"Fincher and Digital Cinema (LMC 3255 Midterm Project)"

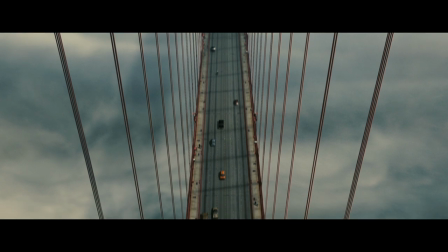(4:07)
But the world the audience sees is one that no longer exists, or never really existed in the first place.
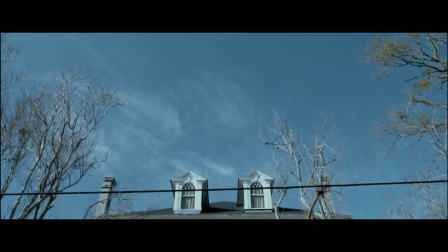(4:14)
Regardless, Fincher would increasingly use CGI and other digital technologies to finally control every element of his films.
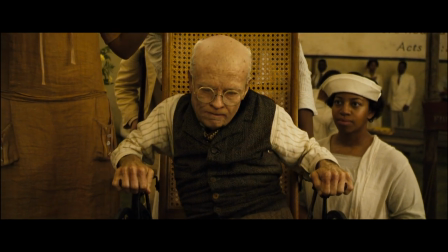(4:22)
2008's The Curious Case of Benjamin Button included the first, arguably, photorealistic CG human.
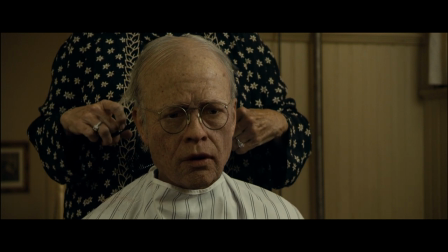(4:28)
The titular character's variously aged models made use of bump mapping, high res texturing, and subsurface scattering.
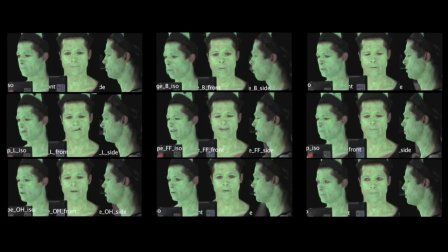(4:34)
His performance was built from detailed hand animation and an extensive set of Brad Pitt motion capture data.
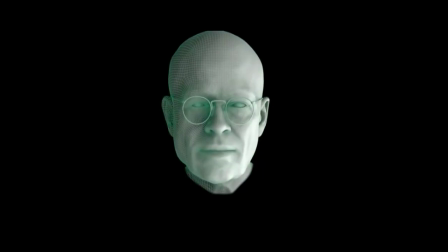(4:40)
While Benjamin Button is an impressive technical fee, the digital character seems to go against Fincher's typical MO.
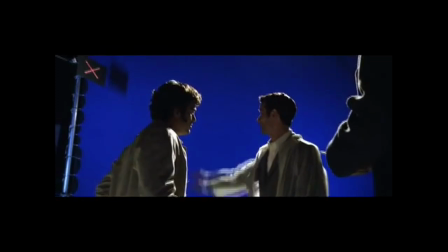(4:47)
Usually, a Fincher effect must go beyond being simply convincing.
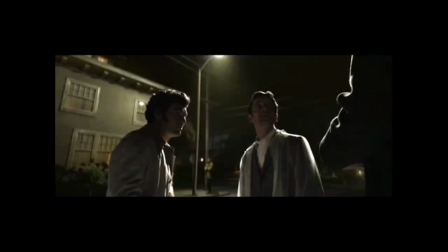(4:50)
The intent is to go completely unnoticed by the audience, to create a more convincing world through the accumulation of altered details.
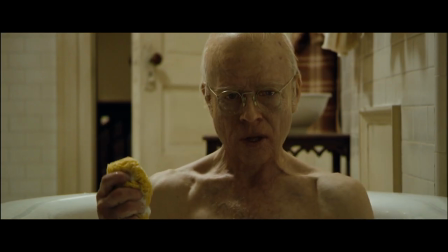(4:58)
Benjamin Button's transition is largely seamless, but it nevertheless betrays some of its own reality by remaining the focal point of audience attention.
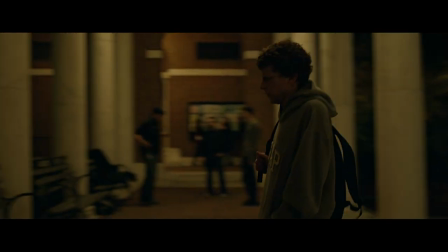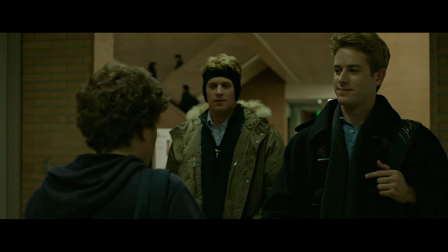(5:17)
Fincher would again make use of digital head replacement in the social network to allow Armie Hammer to convincingly portray both Winklevoss twins,
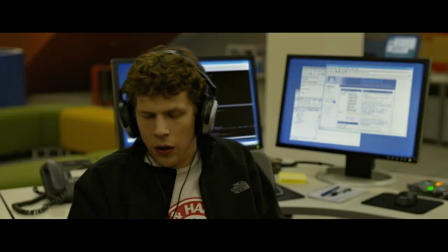(5:24)
and this time the effect is far from the center of the story. Perhaps calling it a head replacement is too extreme.
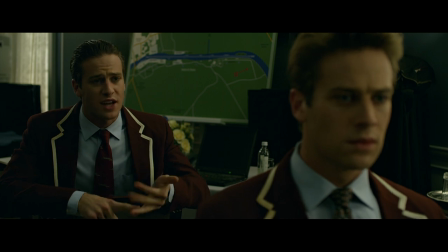(5:30)
It's more of a face replacement.
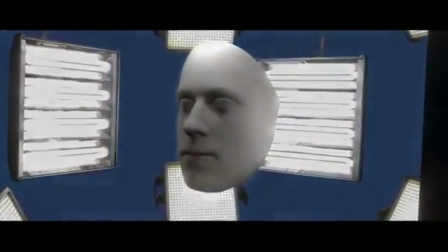(5:32)
The team at LolaVFX animated a face mask from reference footage of Hammer performing under lighting conditions that matched the footage recorded on set. Josh Pence, who played one of the Winklevii when they were on screen together, provided head tracking data that the digital face could then be mapped to.
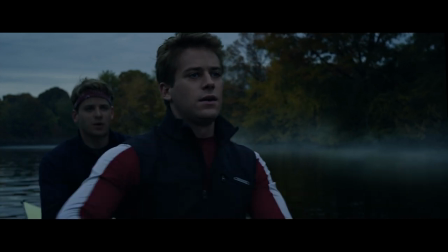(5:48)
The final effect is subtle enough to not disturb our perceptions of authenticity. It's plausible that someone could watch the entire movie thinking that they hired twins.
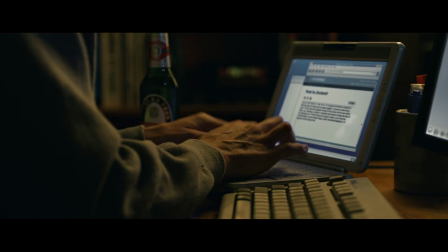(5:58)
Focusing so much work on post-production, including the creation of performances, perhaps loses some of the spontaneity possible in photography,
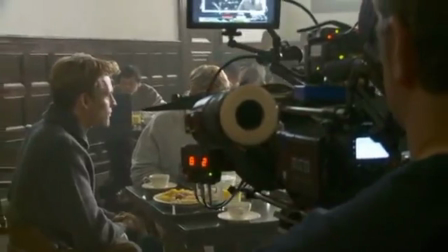(6:05)
but it allows delivery of an exact perception of reality, the perception intended by the filmmaker. David Fincher is a director that values control in the production of his works, so it's fitting that he is such a big proponent of digital cinema.
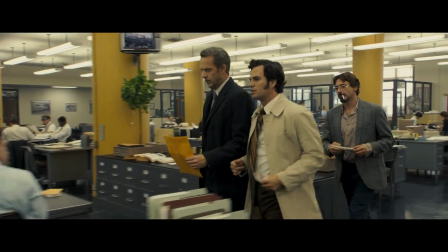(6:21)
Digital cameras and grading have allowed him to refine the visual style he achieved with chemical processes on his 35mm films.
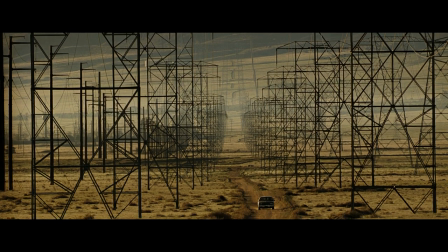(6:29)
Even these early films made smaller use of CGI for shot extensions and some impossible camera moves.
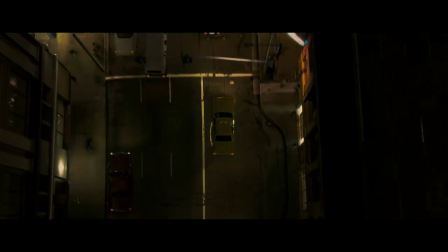(6:34)
However, Zodiac marked the true transition into digital filmmaking, utilizing HD cameras and extensive digital effects.
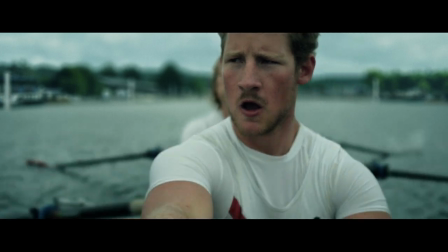(6:43)
Films since have introduced exciting new technologies that have allowed finer control over performance and visuals.
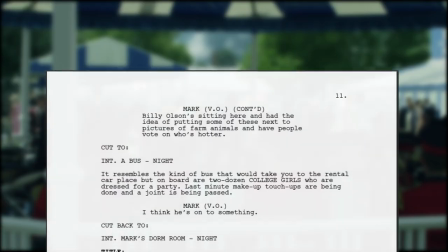(6:49)
But, at the end of the day, it's important to remember that this is all in the service of communicating great stories.
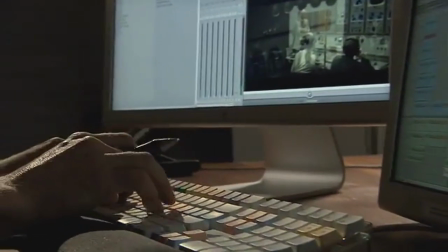(6:57)
The effort put into every aspect of production just makes them all the more captivating.